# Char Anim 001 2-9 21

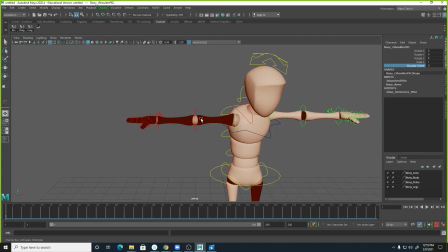5206s
So it's going to kind of mess up your arm animation. Gotcha. But then you could go through and it's really just on that shoulder. You could go through here and repose that shoulder. Reposition it. And it'll probably make polishing it a little easier for you.
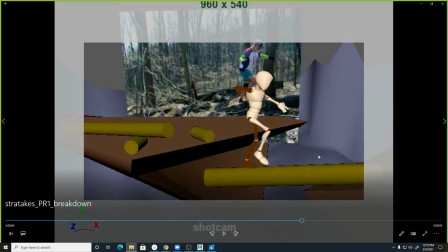5220s
So. Okay. Is there a similar thing on the head? I'm going to check to see if there's one on the head too.
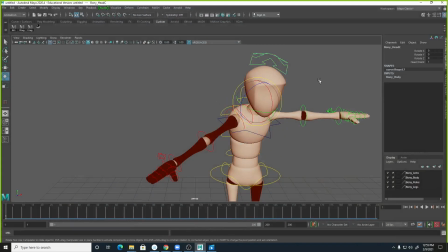5225s
I think there is one on the head, and yeah, head orient. Yep. That's one of the things I always check on any of my characters, and I don't remember if I've said that before in this. There's so many little things to mention. That's one of the things I often check on the characters because it just makes animating them a little easier.
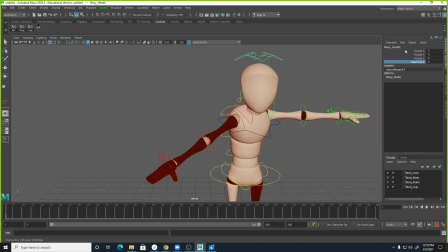5243s
And those end steps to get like the overlapping action on the head and the arms, it's easier to make them feel disconnected, and so that's okay.
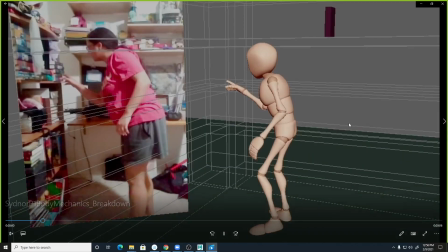5254s
Not everybody likes it, but it's something that I like. Oh, I didn't necessarily mean to drag it like that.
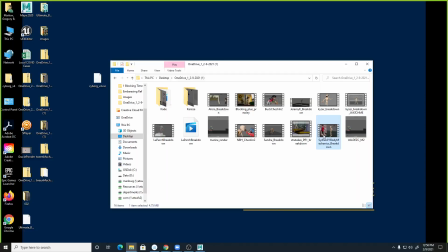5261s
Okay, yeah, so that's next. Say Leilani, is this you next? I think. Yep.
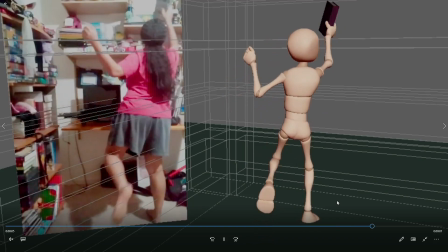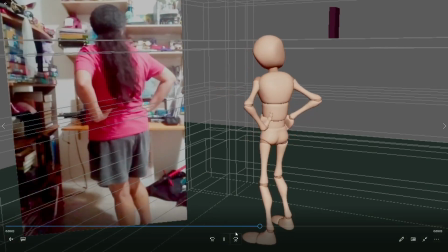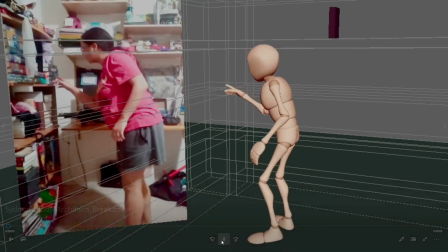5279s
Yeah, let me watch that one more time.
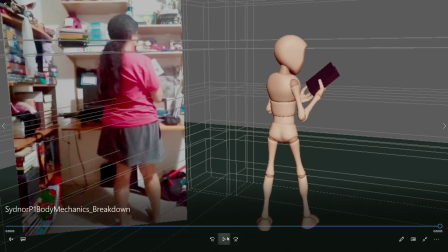5285s
Oh, that's interesting.
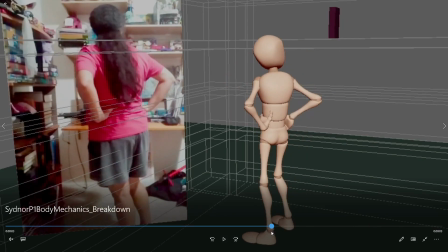5286s
So I was noticing something in the animation, and I was trying to figure out why it was happening, and so I wanted to watch the reference to see it.
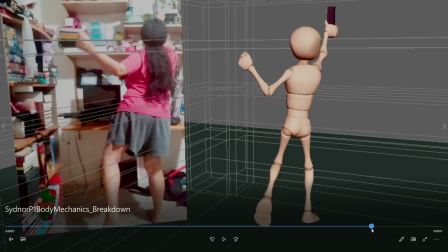5295s
And it's like, you reach for this, and you bring this back foot up, but then as you're coming back down,
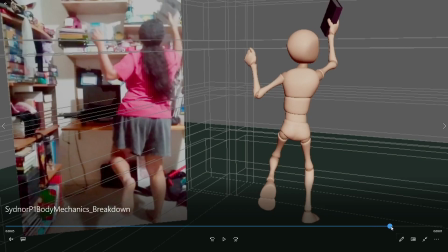5302s
the foot goes up even higher, right, before it comes back down. And I think that there is somewhere in between here and the end that your foot should probably get down a little faster. But I was like, why is she pulling the foot up that high? And I think I see why.
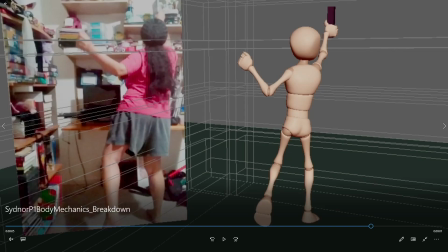5321s
I think it's like right in here, right? It feels like in the reference,
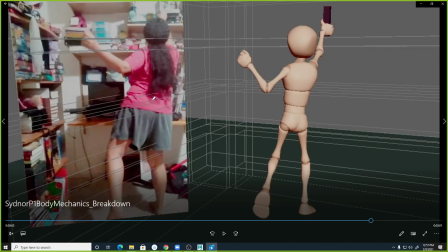5332s
you've almost gone off balance, right? Like you've leaned just a little bit too far in this direction. And I think that this foot that you pull up in the end is to counter for that like really slight
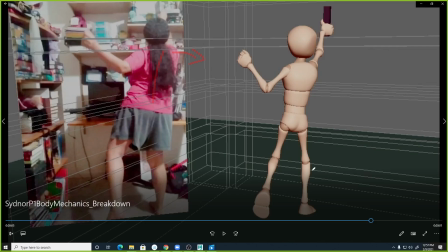5350s
overshoot of balance to bring you back in balance, right? So does that make sense? So I think I would do that in the pose too. Like in here, I would have the character's hips go just almost too far there.
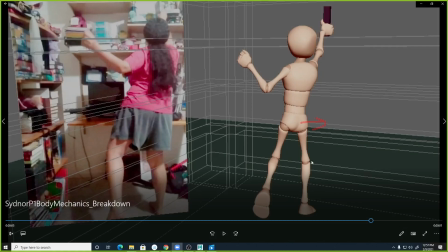5367s
Not too much more than this, but just slightly over that foot.
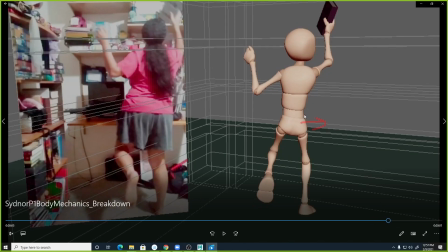5370s
And that way when you pull that foot up, it's so you can, it's basically like you're trying to put more weight out.
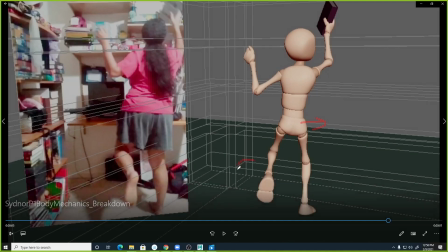5376s
Sorry. You're trying to put more weight out here to pull your body back over this direction, right? And like, this is like, to me, like the awesome part of reference is that I would never think to do that if I were just trying to pull this out of my brain.